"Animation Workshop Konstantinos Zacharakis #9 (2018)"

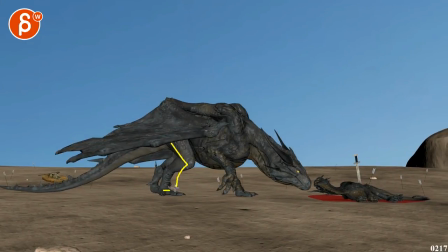1236s
Or on this step, you just go further forward. Potentially.
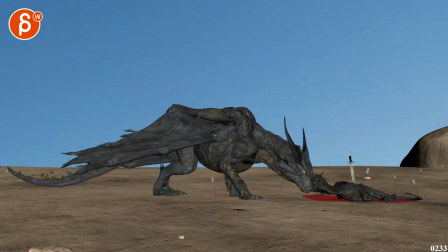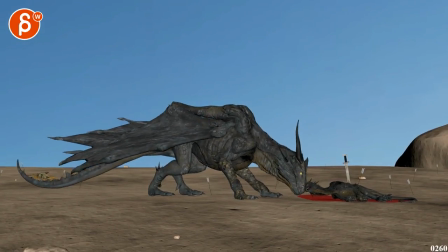1248s
Baby's pretty good. I think there's the last bop there. Boom. Boop. Right there.
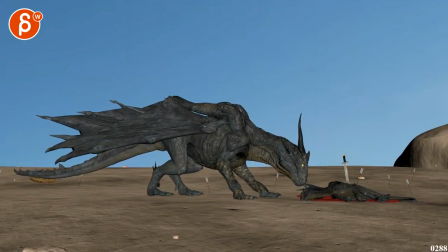1253s
That last one up feels a bit weird. I would take that one out. That last up there.
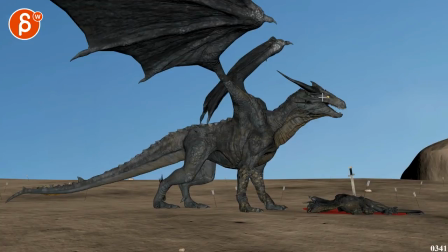1260s
And then on your way up, your breakdown could be either the head towards us or rolled away from us. But I would have a slight side rotation. So from a front view, it's not just up, but it's a bit of a rah like that with a slight, you know, head side tilt.
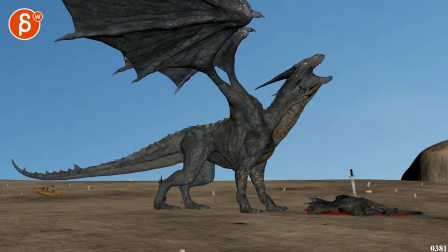1276s
Give this a bit more complexity. I'm not sure if you want that slow roll at the end, this one, as much.
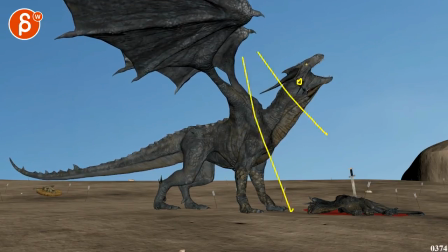1290s
I would reduce it a little bit. I like seeing a change in the horns there, but I would make it just a bit less, but sharper. The thing that I'm, like, the main thing that I feel at the end is softness. And if that thing is going, you want to have a high frequency jitter.
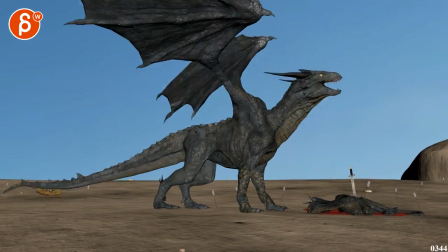1308s
If this was muscle sim, it would, you know, it would jiggle the skin there. I can really, it's a painful, she's in pain.
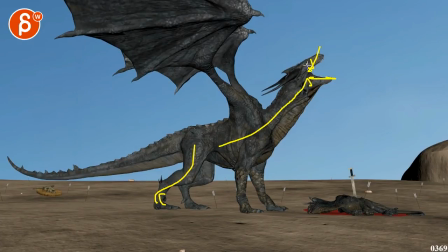1317s
So that's why a forward move, high frequency jitter, just a bit more tension in there, and then a little bit of a jiggle in here. It's all for polish, but I would personally, I would give this a feel of pain and tension. And right now, it's mostly I'm getting from A to B into a pose with a slight rotation.
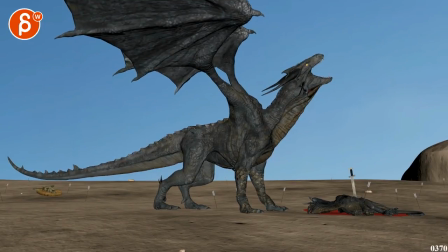1337s
It seems a bit off, but I know you're still, you know, working on this. I know. This is just for final notes.
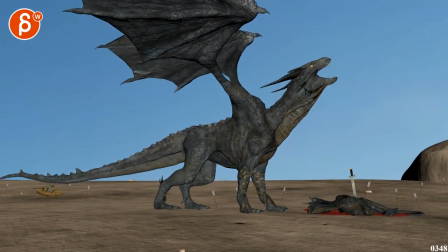1344s
Careful with too complex of a shape there. That'll tail up and down is a bit funky. I would just keep this fairly simple towards the end.
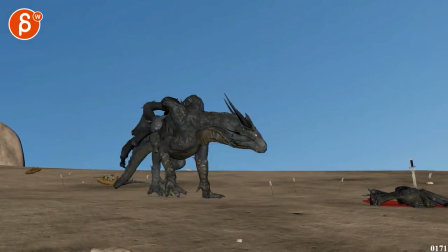1358s
But that's about it. Lots of picky notes. I'll leave it at that. Don't want to harp on for too long.
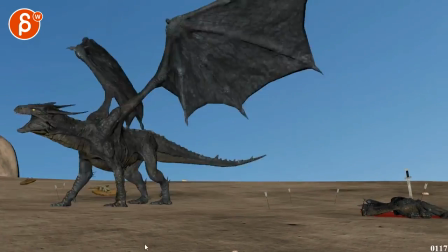1364s
It's already a long critique. But again, it's coming together really, really nicely.
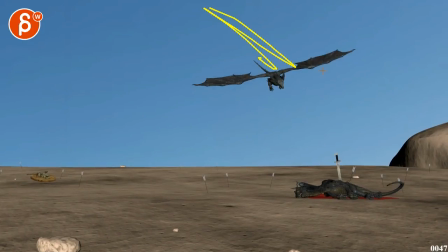1369s
I think out of everything, this beginning needs the most work because of that 2D card and that fast shape there.
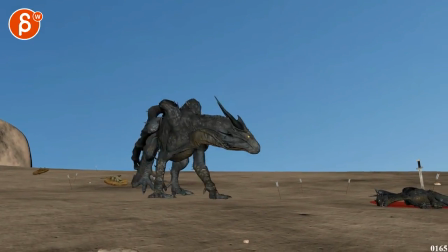1377s
They'll speed up there for sure. And then overall mechanics of when you take steps that the body's a bit more involved.
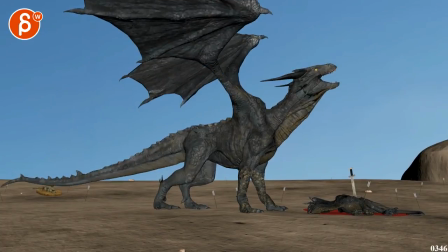1384s
But everything is really falling into place. All right. Thank you. All right. There's an email. You can sign up. You can start whenever you want. You can submit whenever you want. You get 16 submissions. Either way, a like and subscribe would be awesome. All right. Thank you.